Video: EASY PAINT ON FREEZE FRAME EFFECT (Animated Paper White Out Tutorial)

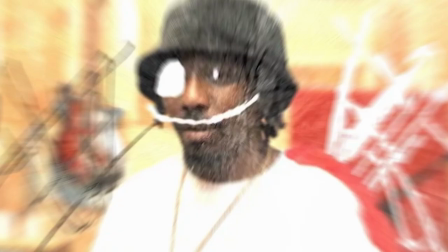0:00 Today we're going to be going over how you can create these crazy whiteout effects super easily and efficiently.
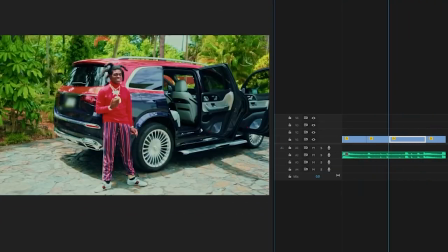0:05 We have these four Kodak Black clips here, and we're going to be creating a quick little edit using the Whiteout Effects V2 pack. If you guys do want to go grab it, it is linked in the description below. The way I like to pull off these effects is if we go through right where the beat hits right here,
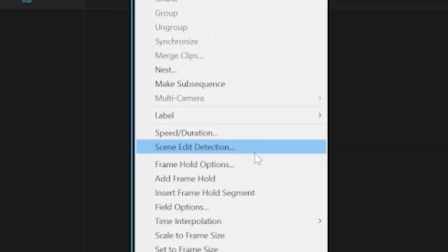0:21 drop this here, right click on it, go over to add frame hold and then extend it. As you guys can see here, it freezes that frame just like that. That's going to give us a lot of space to add our whiteout effects onto this layer here.
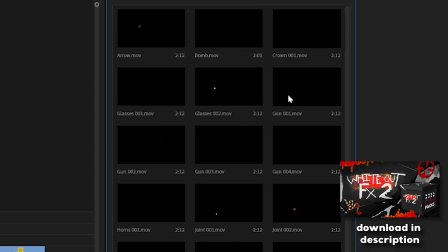0:33 We can open up our objects here and we have a lot of stuff to mess around with. If we just hover through, you guys can see what we can put on here and put them like right here. And all you're really doing is just building a really creative whiteout scene here.
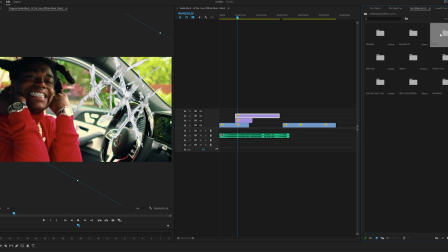0:44 So if we go back into the whiteout effects V2 pack and we go over to faces here, you have a bunch of stuff we can put on top of his face.
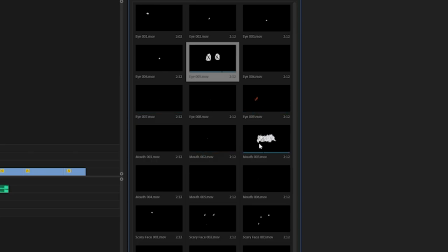0:50 So I'm gonna go ahead, I like the X's there, but let's see if we can find something cooler. I think this will be cool for his mouth here. Honestly, there's so much stuff in here to mess around with that you guys can add to the scene with.
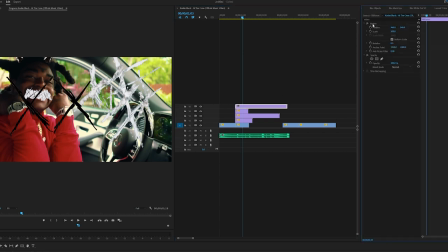0:59 So let's say these triple X's here, we go and click on them, go into effect controls and then resize them, and then I'm gonna speed them up as well. Really, honestly, I just recommend you guys go through, customize it to your own liking. Don't follow exactly what I do, obviously, but you can take some inspiration from it.
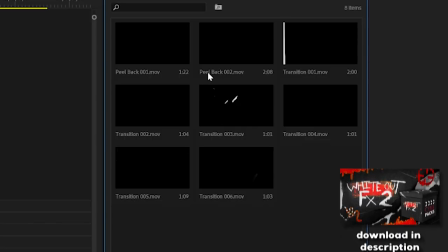1:14 There's so much stuff in here to mess around with, so just go in and go ham. Go into the transitions folder. There's a lot of different transitions that you can use.
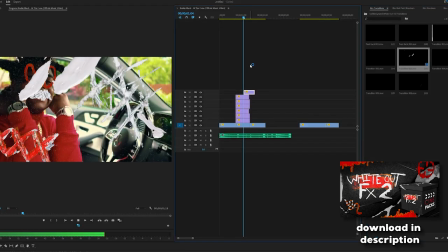1:21 So for example, if you want to transition out of this, and then right where this hits here,
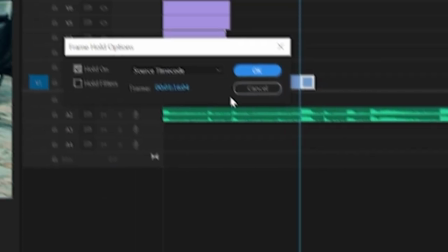1:25 same thing again, right click, frame hold options, extend it, and it's going to hold.
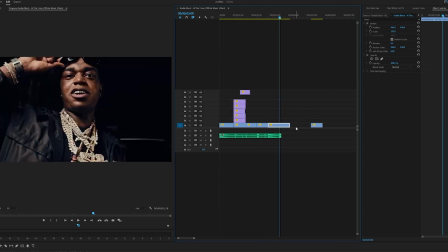1:30 And then for that 808 there, bring in our next one here. And then for this 808, right click, frame hold, okay. I'm gonna go through, sauce the rest of these up, and then I'll show you guys how you can create crazy transitions to add a lot of motion to them.
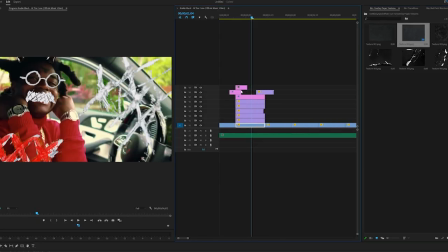1:42 And I do recommend throwing like a paper overlay texture on everything just to make it blend a little bit better.
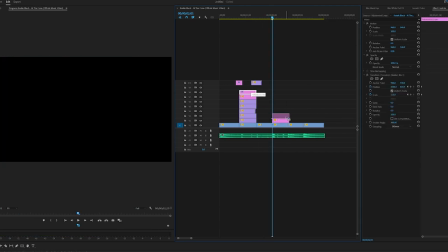1:49 And right where that hits there, we'll go and put the paper texture again, put the zoom, and we'll make the zoom a little bit different.
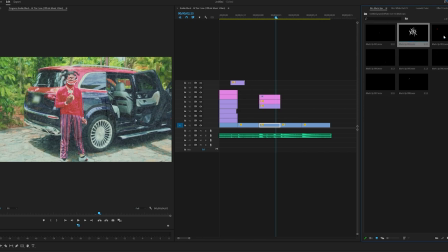1:57 Let's throw this one on Kodak. Going back into markups here, you can just throw something like this around the border like that.
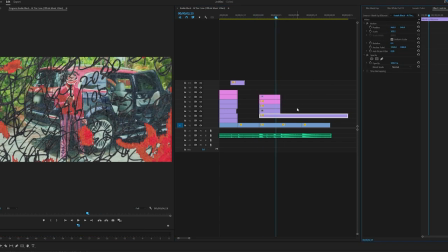2:05 And then this as a markup as well, right? But then what we can do is if we click on this here, go over to opacity, we can cut out Kodak here and invert it, and then bring down the mask expansion to the side a bit.
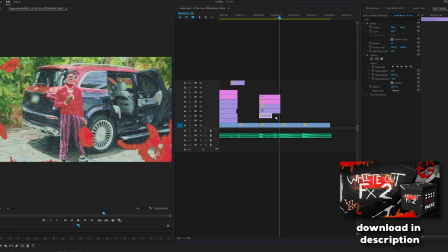2:18 I want this to start a little bit earlier.
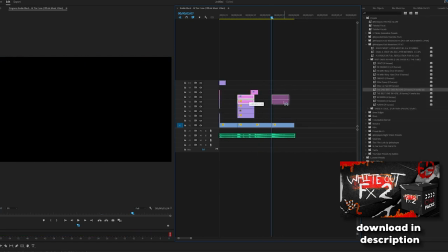2:21 And then right where this one hits as well, we can drag and drop our zoom in and our paper texture back on there.
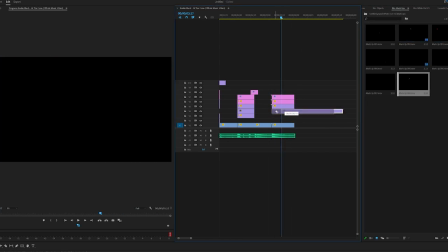2:30 Cool. If we go back into markups here, maybe something like this we can put starting out like there, and then going into effect controls, you can just throw it in the corner to fill this void here.
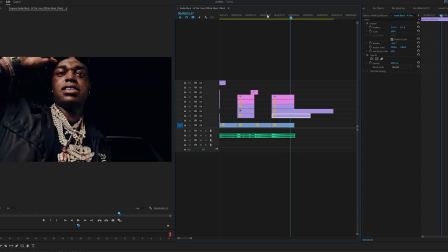2:38 And if we duplicate it one more time and then start it from like here, maybe put it right there.
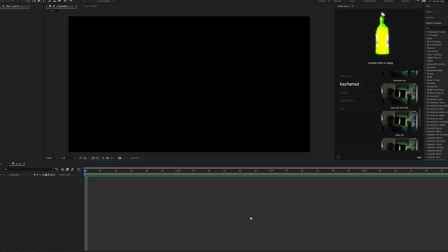2:45 And if we take what we have so far and we bring it into After Effects, I'm going to drag and drop it in here just like so.
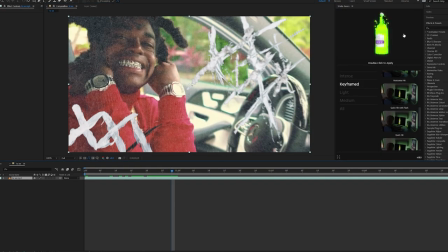2:51 And now once we have this in here, we're going to go ahead and sauce it up with some shake sauce. Now, if you guys do not know what shake sauce is, I highly recommend you guys go check it out. It's honestly the most fire extension for After Effects. You guys can get it linked in the description below. Now, we're going to go ahead and create a new adjustment layer just like so.
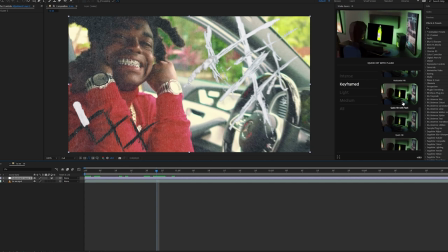3:05 We're going to go to right before where this hits, and we're going to go over to our shake sauce here, and I'm going to go on and throw on the hard hit with flash just by double clicking. Now, it's going to load for a second, and it'll be put on the adjustment layer, and we'll have this really cool shake effect on our clip that'll really emphasize the transition and make it a lot more noticeable and stand out.
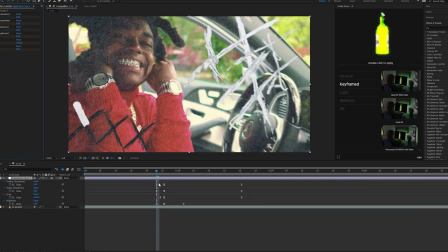3:23 If we hit U on our keyboard here, our keyframes will show up.
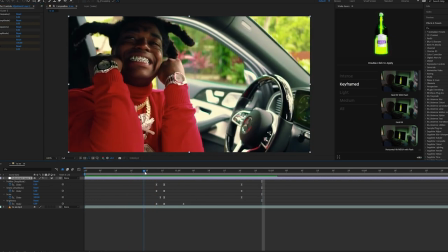3:26 If we go ahead and play that through, and we want it to hit a little bit more on the beat, so I'm just going to highlight all these keyframes.
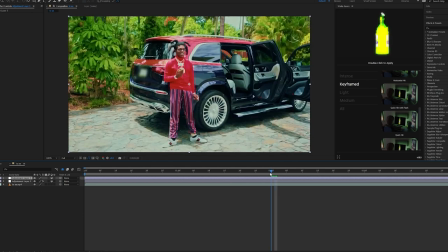3:33 Now we're going to create another adjustment layer here just like so. We're going to go in between these two clips, and we're going to double click and put on the quick hit with flash for this one. So less of an intense shake because this one is more subtle. So if we hit U and we bring these over, we can play it through.
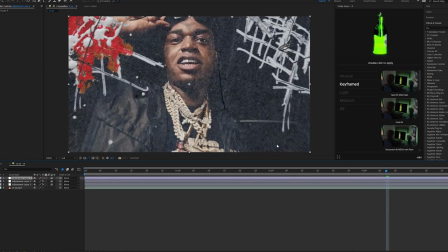3:46 And then we're going to create another adjustment layer here, and we're going to throw on the hard hit with flash for this one.
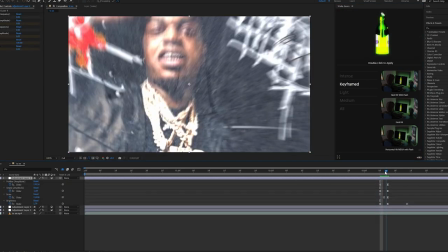3:51 Boom, boom, it's on there. Just make sure it hits accurately.
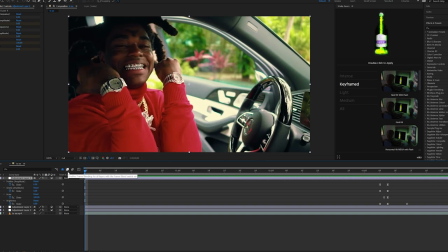3:58 And boom, as you guys can see, we have these crazy hits that just add so much more energy to this. And now we're going to export this out and bring it back into a Premiere Pro to do some sound design.
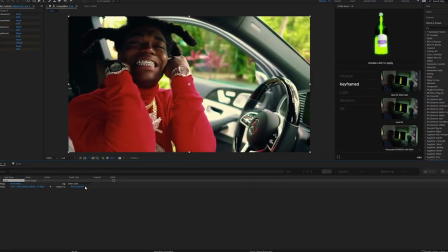4:07 Now the sound design is really going to sell it.